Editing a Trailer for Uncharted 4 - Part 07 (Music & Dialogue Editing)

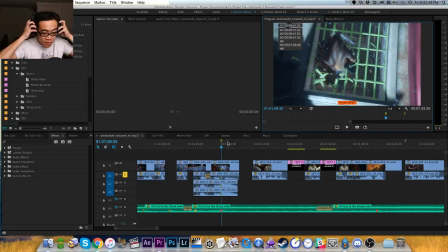639s
All right. So I realized that, I really like how this cue here, from this point, just really starts really amping up.
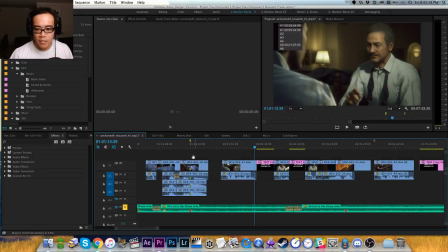653s
It's building and building, but it's lost a little bit on this moment where Nate goes through the window.
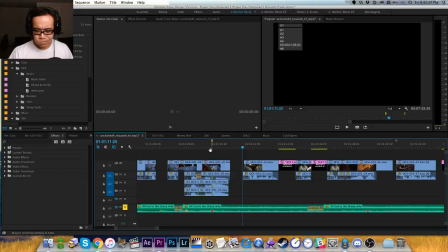664s
So I think what I want to do, actually, before I do this, I'm going to copy what I have. Once again, we're up to work in progress number 18. Did I put that in the right folder?
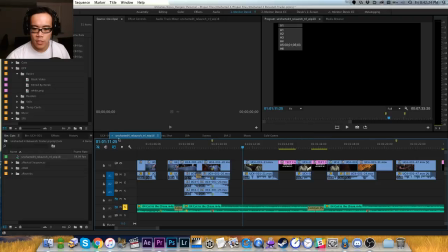682s
I'm going to have a music stop down here.
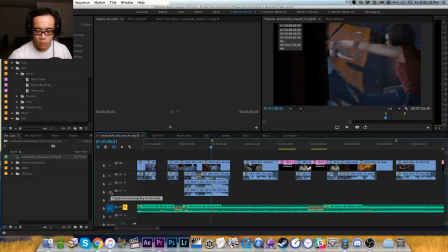And then that'll give us some more room for this thing.
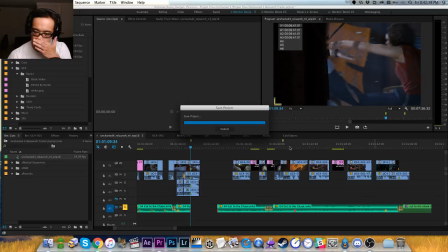698s
Let me see.
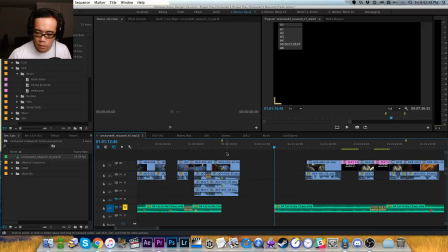704s
And then when we come back, then it'll come in on the beat. Just be a short stop down, not like super dramatic.
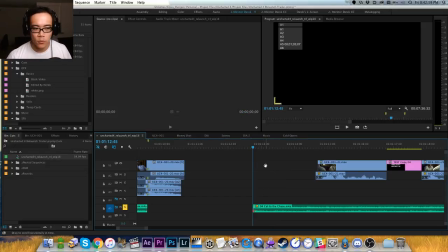717s
And see, I'm talking more now because I'm less frustrated.
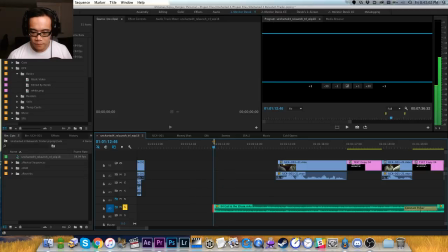Oh. No.
Took a long
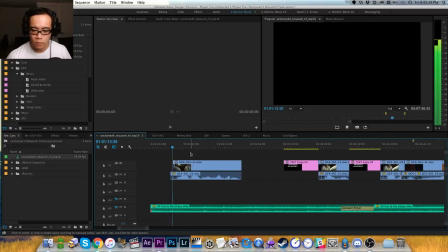739s took a long
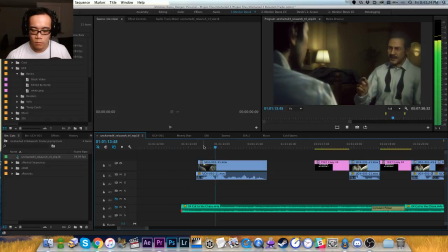742s took a long time for him to get out of this game.
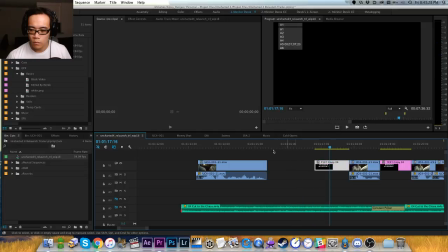So you're probably thinking, Derek, how are you deciding how to move these things around?
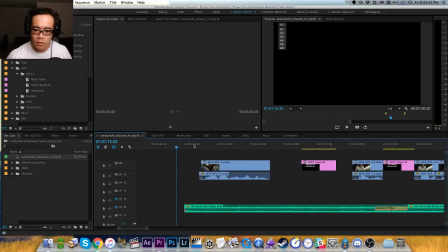761s
So the first thing here was I was just listening to the music, and just by feel, which is always usually the answer.
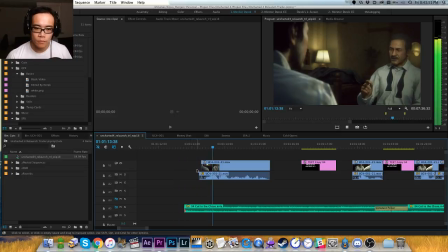769s Took a long time.
It just felt good.
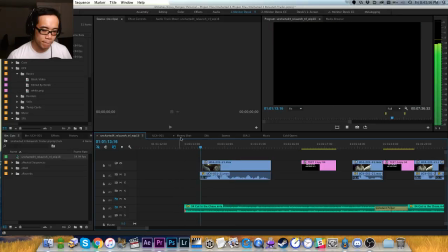773s
Actually, maybe 2 frames later would felt a little bit better. Took a long time for him to get out of this game. And so my instinct just now was I was going to move it a little bit further because there's this beat here,
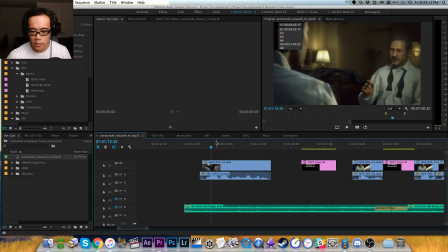787s
which I wanted to like end closer to there. So I was going to like do it like here.
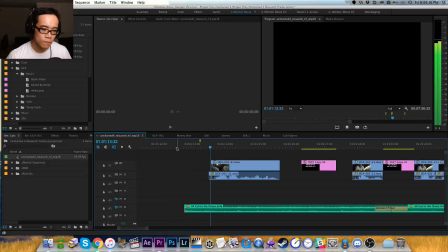794s
So let's see.
Took a long time for him to get out of this game.
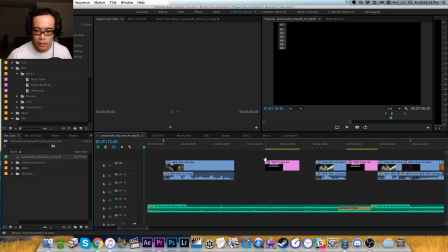800s
But I think this spacing actually is a pretty good compromise because I want something to land on that hit.
Took a long time for him to get out of this game.
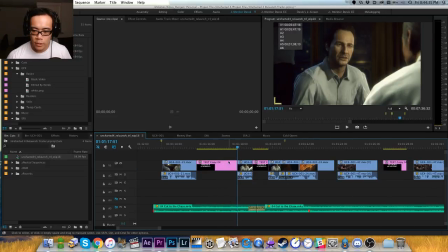813s
And then maybe there's another one here, so let's see.
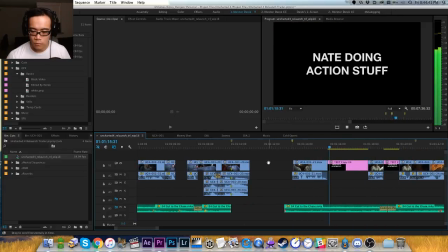818s Took a long time for him to get out of this game. He chose this.
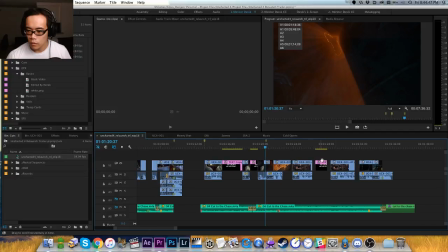824s He's meant for this.
I think we can space this out some more.
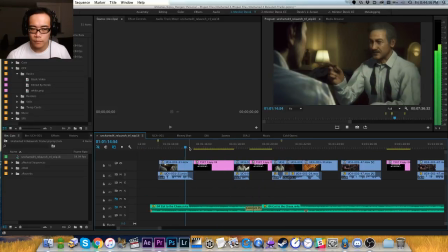832s
Gotta still get used to this zoom shortcut.
This game. He chose this.
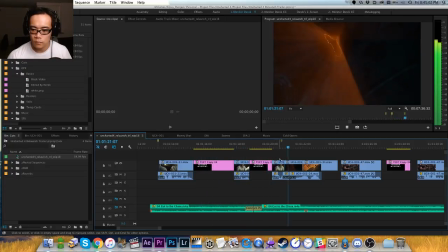840s He's meant for this. My God.
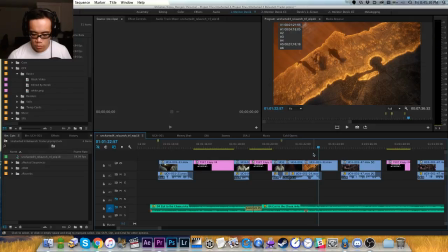846s My God.
And so there's also a part here where the music does a thing.
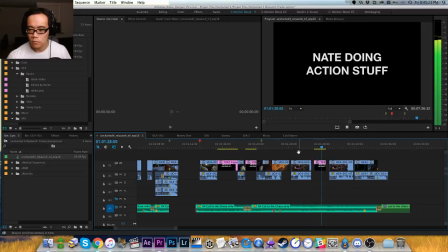857s Yeah, you pulled off some clever moves there. But in the end, all that matters is who gets to Avery's treasure first. I'm done trying to do things the clean way.
Let me see.
Took a long time for him to get out of this game.
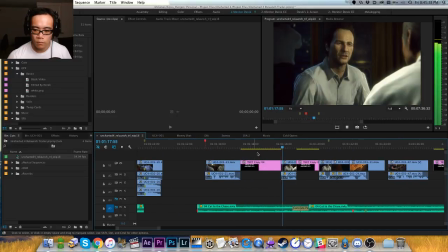877s He chose this. He chose this. Chose this.